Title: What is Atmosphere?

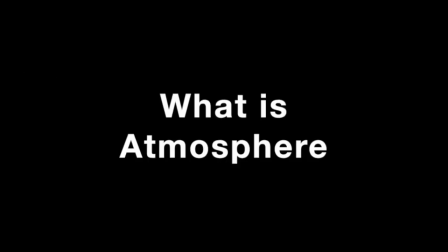What is atmosphere in movies, games, and anime?
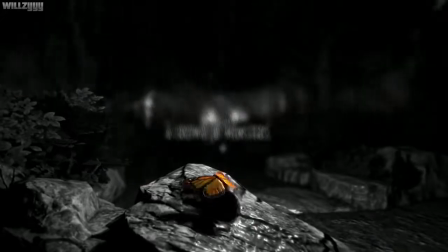Atmosphere is every artistic element which can be used to piece together a story, theme, or emotion.
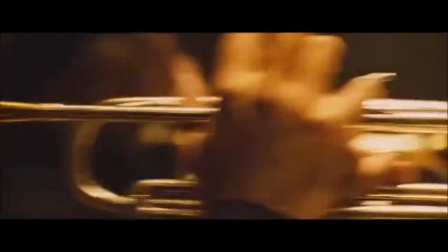Artistic elements include visuals, music, camera placement, etc.
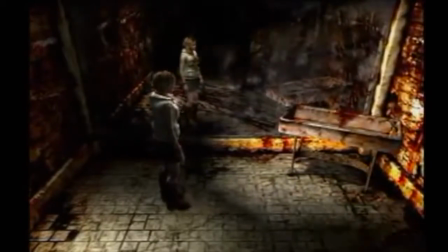For effective use of atmosphere, it has to be appropriate to the context of the story.
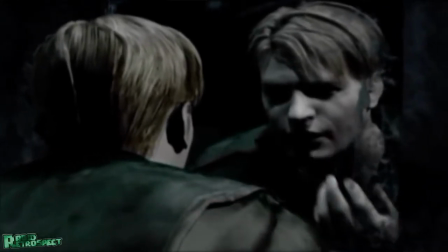Silent Hill 2 is great, but see how much the music elevates the story of the game?
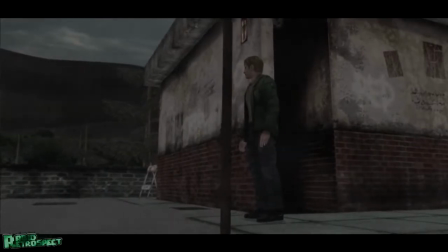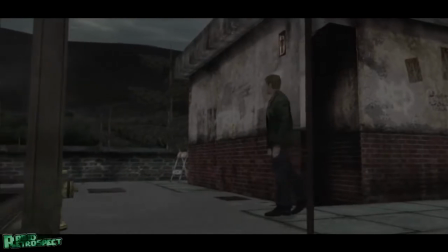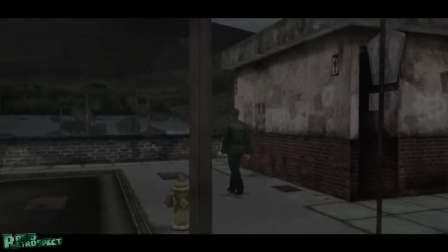In contrast, listen to Silent Hill 2 with different music.
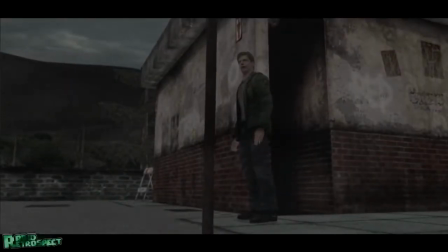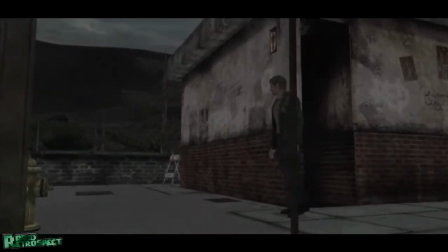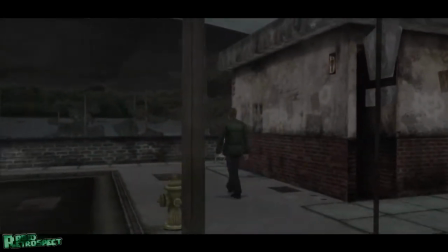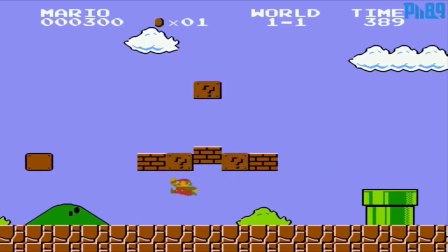The Mario theme just comes off as jarring, extremely odd, and definitely inappropriate to those who have played the game.
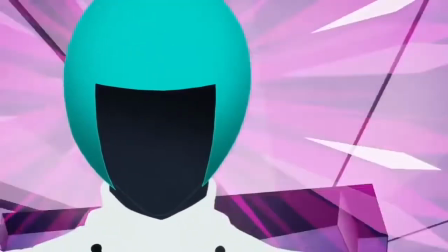Want another example? Look at JoJo and its use of color.
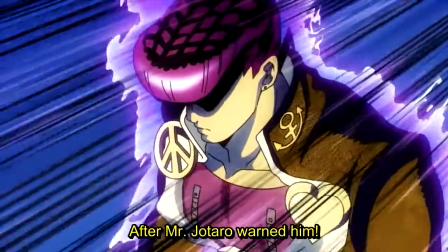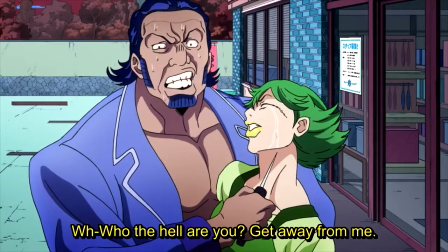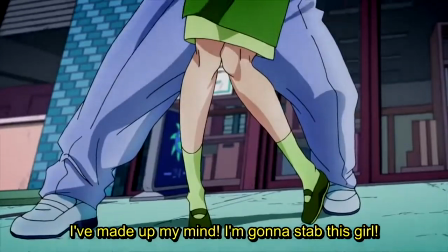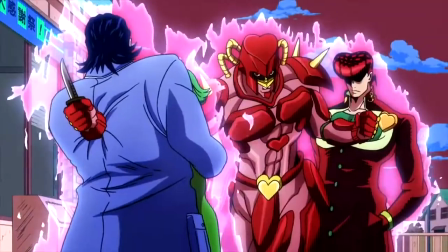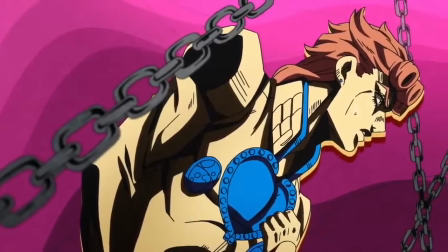Jojo uses color to display the intense emotion of the scene.
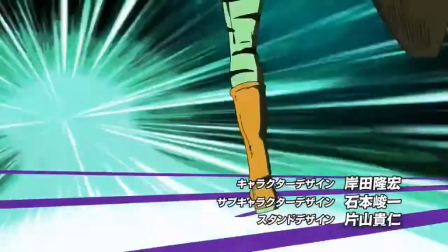It uses the basic hot and cool color palette, but to great dramatic effect to create tension and to illustrate fear. What about The Shining and its camera?
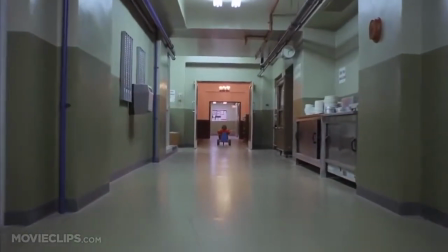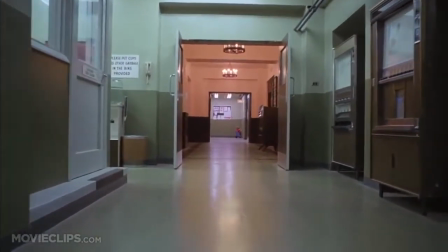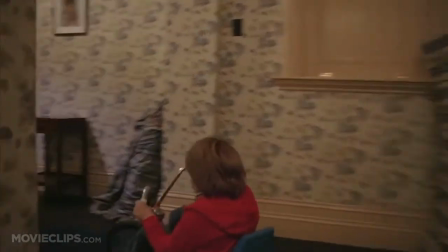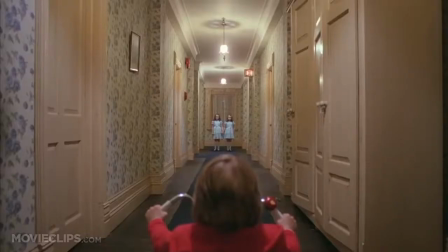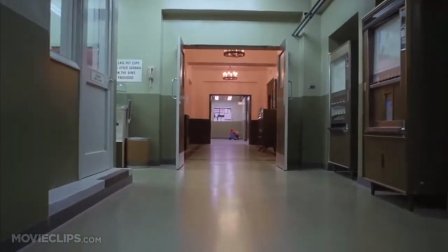The camera in this scene of The Shining allows us, the viewers,
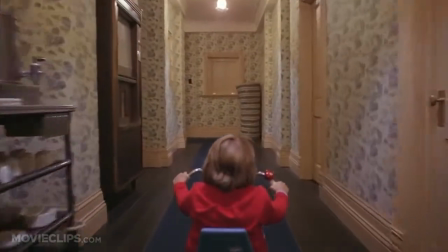to experience the same loneliness and shock that Danny experienced in that moment.
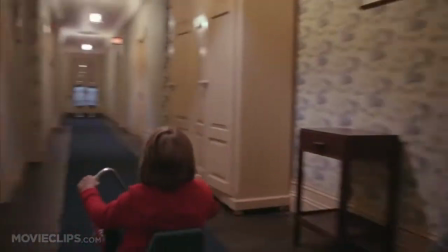We see what he sees as we turn the corner with him,
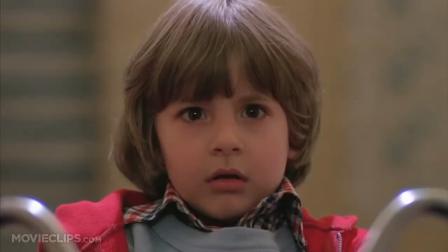as well as the fact that within the frame, he was always positioned in the center of the screen.
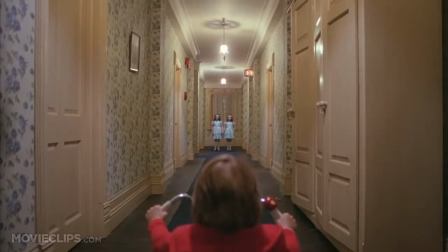But with the twins appearing, it suddenly breaks its own establishing rules for an effect which makes the audience fearful and incredibly anxious.
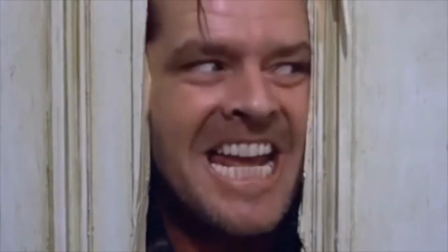Atmosphere is very important when conveying an emotion towards the audience.
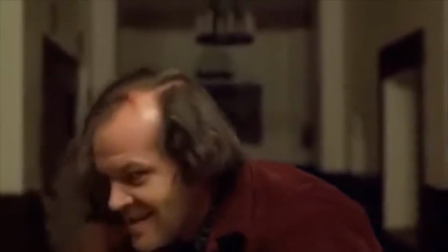Without all the elements like music, visuals and audio, the stories would feel flat and downright boring.
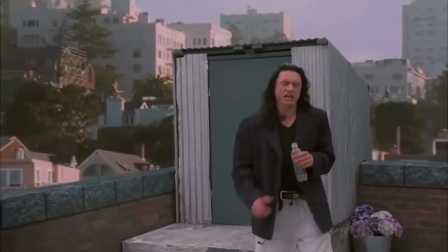No one could be able to empathise with any of the characters or naturally understand the ideas presented within the plot.
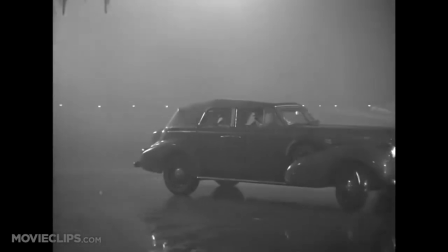Atmosphere is everywhere, and I feel that the value of its elements are very understated.
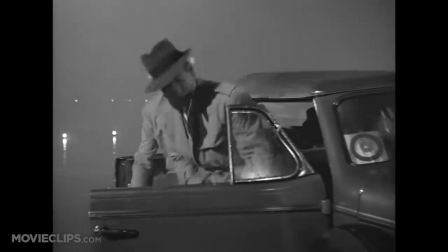Like this one time, my sister said, quote, Everything else doesn't matter.
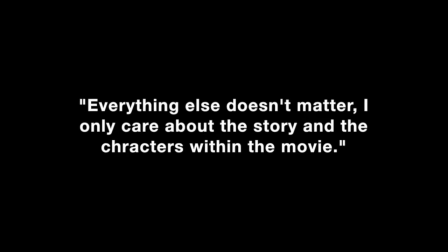I only care about the story and the characters within the movie. That claim, however, is just false.
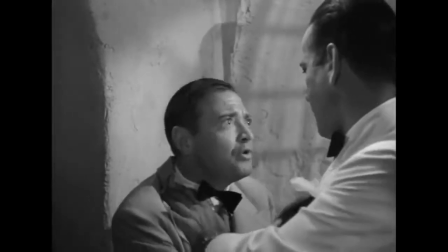The stories and the movies she likes wouldn't be what they are without the aesthetics and the atmosphere gluing it all together,
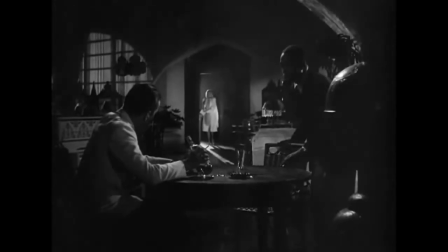i.e. the music, the visuals, and the camera placement. Look at my sister's favourite movie, Casablanca. First, with colour.